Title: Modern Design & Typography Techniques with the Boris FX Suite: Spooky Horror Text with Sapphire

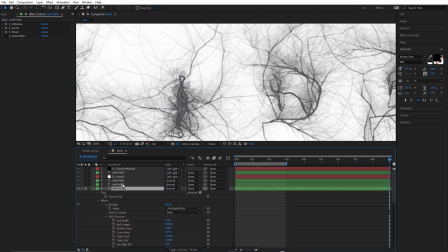4:06 Just come down to the layer and press U twice, twirl up Ultra Zap, and hardly any of the settings have been changed here, just layers, roughness, and intensity.
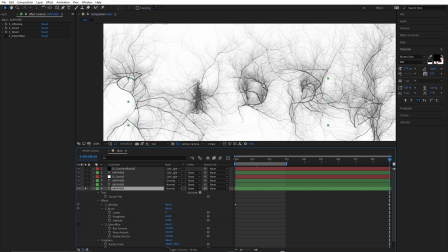4:18 So it's giving kind of a painterly smokiness to it.
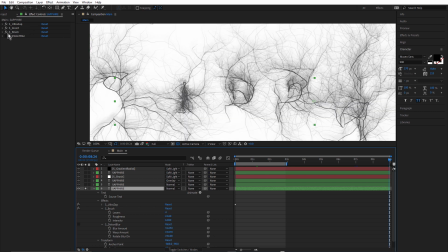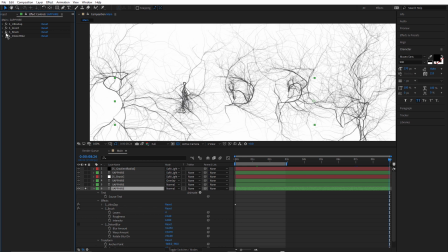4:27 Just like that.
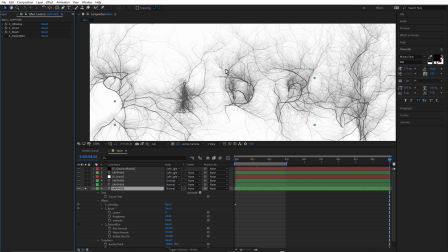4:30 It's more intense around the darker areas and then it kind of fades off, which is a nice look. Now that's followed by Sapphire Distort Blur. And if you've watched the hot smear text tutorial, you remember that I like the rotate blur direction property.
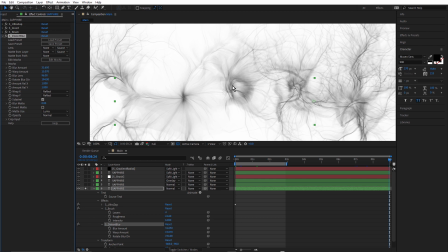4:47 That's giving us this sweeping ghostly look. Now, the layer above is identical except for
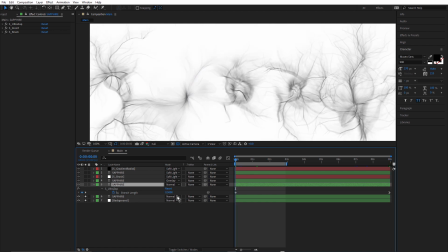4:59 branch length where I've started with shorter branches. Just turn that on.
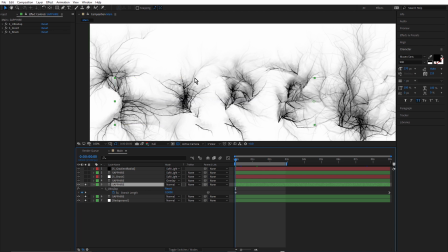5:06 So the ones behind are these sort of long, sweeping, ghostly ones, and the ones in front don't have distort blur applied, but they're starting shorter.
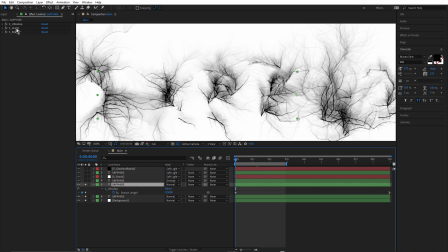5:21 Once again with S invert and S brush applied. So it's starting to darken things up and thicken things up. You will notice one difference with the UltraZap effect, and that's the bolt branchiness branches only parameter is on.
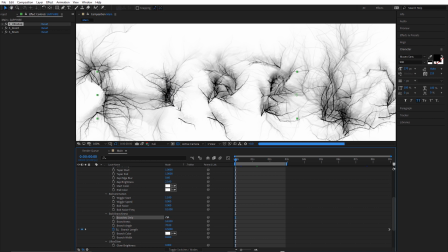5:38 If we turn that off, now we can see the bolts. And you may prefer that. I just found that made everything a little too dark. I'm going to leave that on.
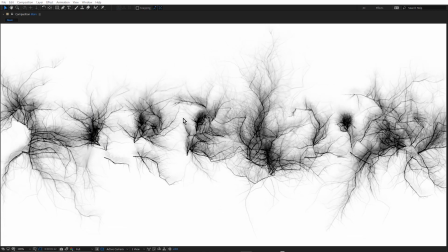5:53 And here's the results so far. I do like the sort of painterly feel of S-Brush,
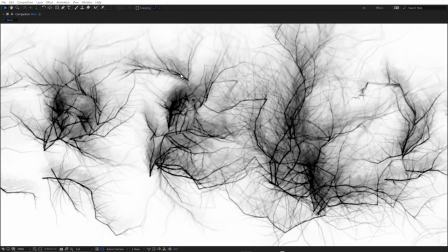6:00 and using those 4 different layers gives us this variation in these strokes.
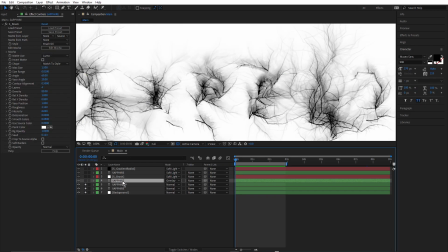6:08 Next we have another duplicate of the Sapphire text. This one has just the S-Brush effect applied.
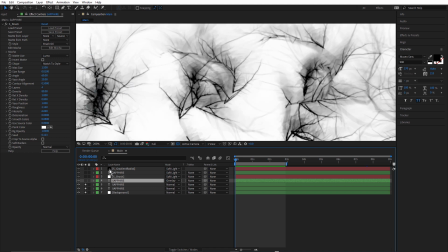6:15 I'm going to roll in here and turn that on.
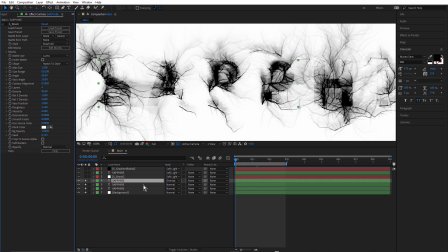6:21 Just come up and just turn off the S-Brush effect for a moment. You can see it's actually black text and it has the overlay blend mode.
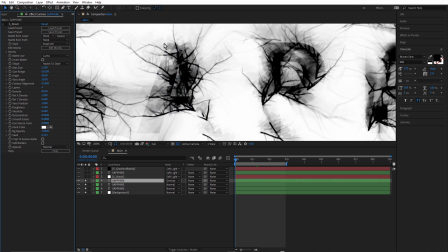6:31 And somewhat like the hot smeared text tutorial, it's just adding in some of these harder lines again. But I felt that these hard lines didn't really match the kind of painterly look I was going for. I did want to improve readability, but I decided to add Sapphire Brush again just to break that up
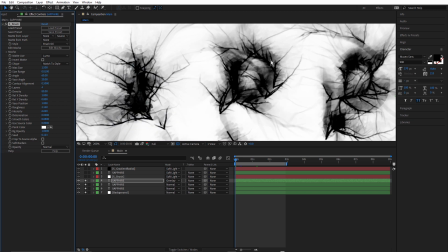6:51 like that. Everything's starting to get a little bit darker. Above that, we have an adjustment layer with Sapphire Brush applied again. And this is going to give the brush treatment obviously to everything below because this is an adjustment layer.
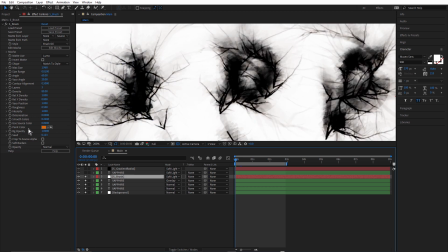7:14 And it does have a slightly warmer paint color. See, it's just adding a little bit of warmth into that.
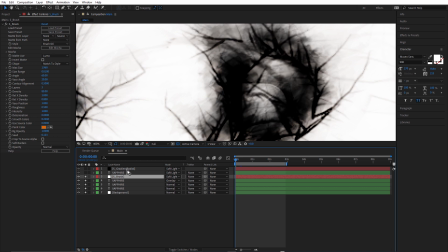7:19 Although we are using Sapphire Gradient above that to add some color afterwards. And this is actually Gradient Multi, not Gradient Radial. I haven't changed that name. Just change that now.
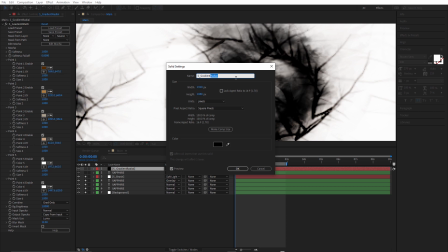7:31 Shift Control Y or Shift Command Y, and just rename that one.
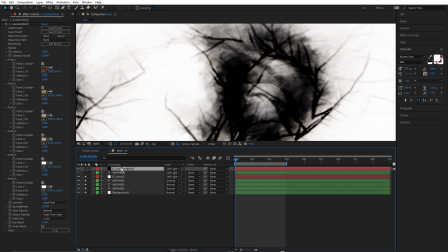7:38 We'll look at that in a moment.
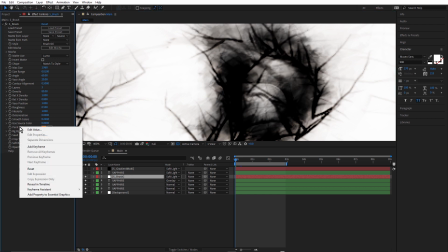7:42 But I decided not to change the paint color even after I'd colorized this, because if you just right click and choose Reset, you can see it just changed the look somewhat.
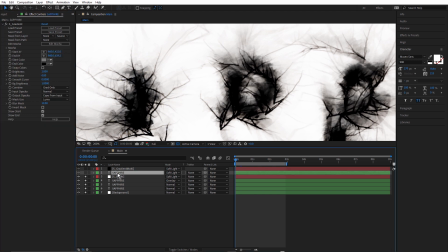7:54 Okay, above that we have the Sapphire text again. This has S gradient applied. I'll just turn that off. Turn the text on. Using the soft light blend mode, just turn that off.
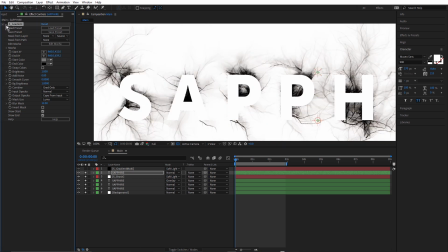8:13 So that's actually white text. There's S gradient.